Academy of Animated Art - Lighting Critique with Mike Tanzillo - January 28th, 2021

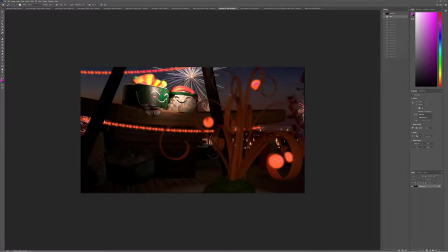12:32 I guess if we were looking for something more like this, you'd want them to have like that central light bulb glow and then like kind of glowy softness around the edge. I feel like there's a halo around it, but like the edge itself is still a little firm. And then I just want to see some more interaction with them on the environment, like.
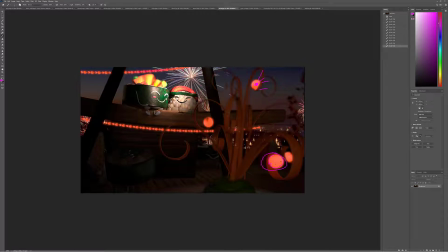12:49 It seems like it's only kind of hitting just in the immediate surroundings. Like I feel like it would throw light further than that. But yeah, this is a good start. You got everything set up. Oh, watch out for the depth of field or something going on here on these edge. Because like he's very sharp. This is out of focus. Then back behind it is sharp again. So just something to be aware of on the lookout for down the road.
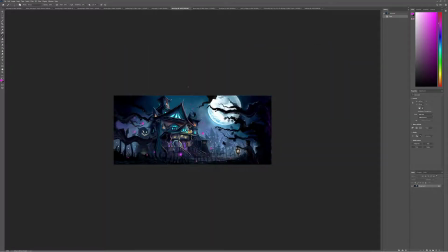13:10 All right, Kevin. Good updates. Really cool reference. Love these shapes in this. It's really fun.
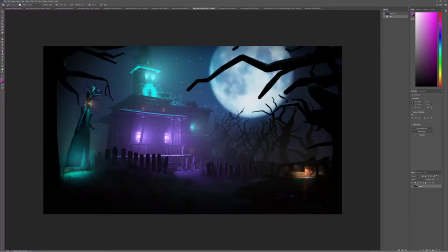13:19 So in terms of these lights, I think they're doing good. I like that I like it up here. The one thing about this is like this feels like it's like this makes sense because it's inside the house, and this makes sense because it's inside the house.
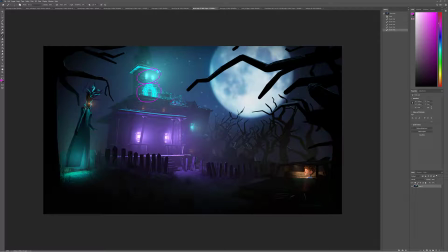13:34 But this just feels like it's glowing for glowing's sake, and also we're getting a lot of light from it that almost feels like it's being emanated from outside of the house. Like these totally make sense. I would kill this one and allow that to go into a little bit.
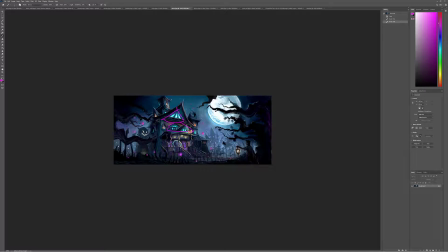13:48 Like, do you see how there's just like smaller pockets in here, and like large areas over here are kind of in more darkness.
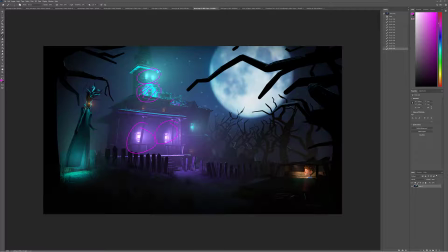13:56 Yours kind of has this like overall haze on it, which doesn't allow the opportunity for some of these areas to go into the dark values to allow those brighter places to kind of pop out.
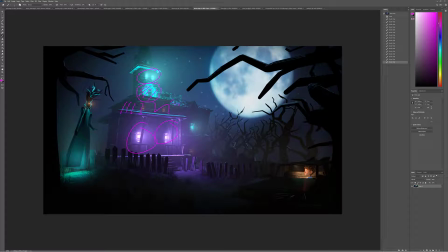14:10 Again, still love the display on this of just like coming across here and just getting him with that. What I can only describe as a derpy face. It's just like, doop. It's very good. And then I think I'm wondering if we can't get a little more glow out of this light
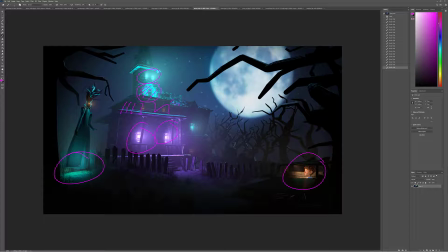14:26 over here, just to make it feel a little bit more mystical, a little more special, especially since we've established that there's so much moisture in the air over here. I think you could push that a little stronger in that region. But this is really good. This is going to be a lot of fun. All right, Horje.
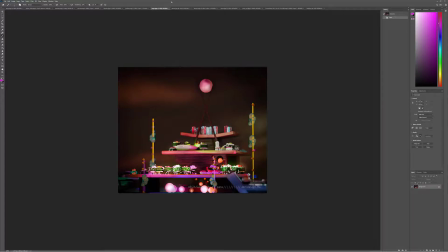14:42 So good stuff. I like the overall darkness over top of this. I'm wondering, and this is totally up to you. I'm wondering if we can't, because like, what it is the depth of field made me think of this.
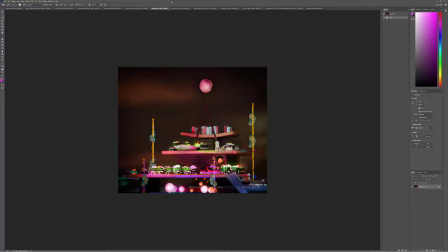14:57 But I'm wondering if we can't push the camera in further, because it does feel like we've taken a large step back, and kind of, seeing the scene as a whole. But at the same time, like, the only thing that's occupying really over like this, like, I would say this is about 60% of the image, is really just that guy.
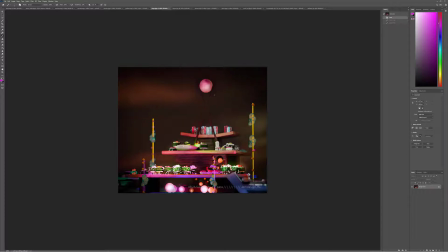15:16 And if that's not, essential to the story, I would really kind of push in. That would create an opportunity, because the camera's closer to the subject matter, to create more depth of field.
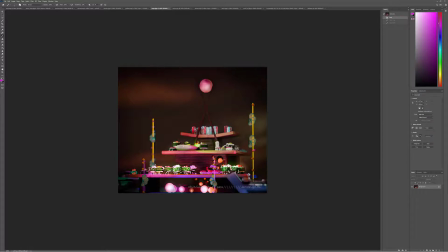15:28 That would allow us to kind of focus in on some of this stuff. And again, this whole thing was designed to be like little vignettes around it, right? You don't have to take it all in at once. You can do multiple shots. You can ignore large chunks of it and allow them just to like fall into the background.
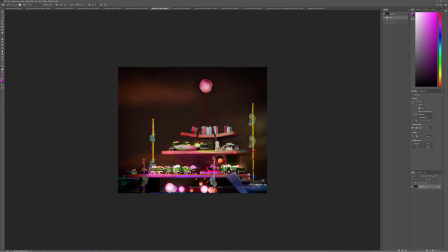15:43 But I would encourage you to try that. In terms of the look itself, you're doing a better job of getting the pockets in here. It's just at this point, what we want to see is more shaping on these characters and a little bit more of a sense of the source of the light.
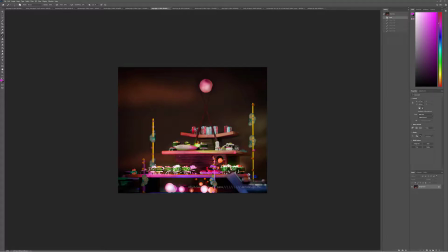16:00 So like just looking at this guy, like, he's getting hit by something bright, and I'm not like, if it was like an off-camera spotlight, I would feel a little bit of the light coming in here or something,
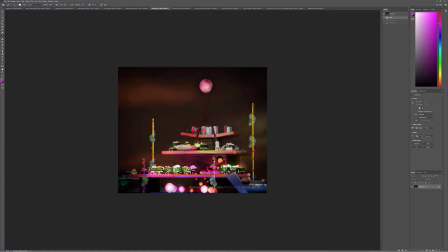16:14 and then yeah. So I would work on that, and then like this could be interesting here, because this looks like, I'm just noticing this, like there's green light shining up underneath them.
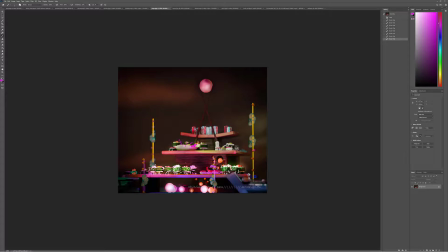16:30 Like that could be a fun little one, or this area, or this, whatever's going on with the blue light up there at the top.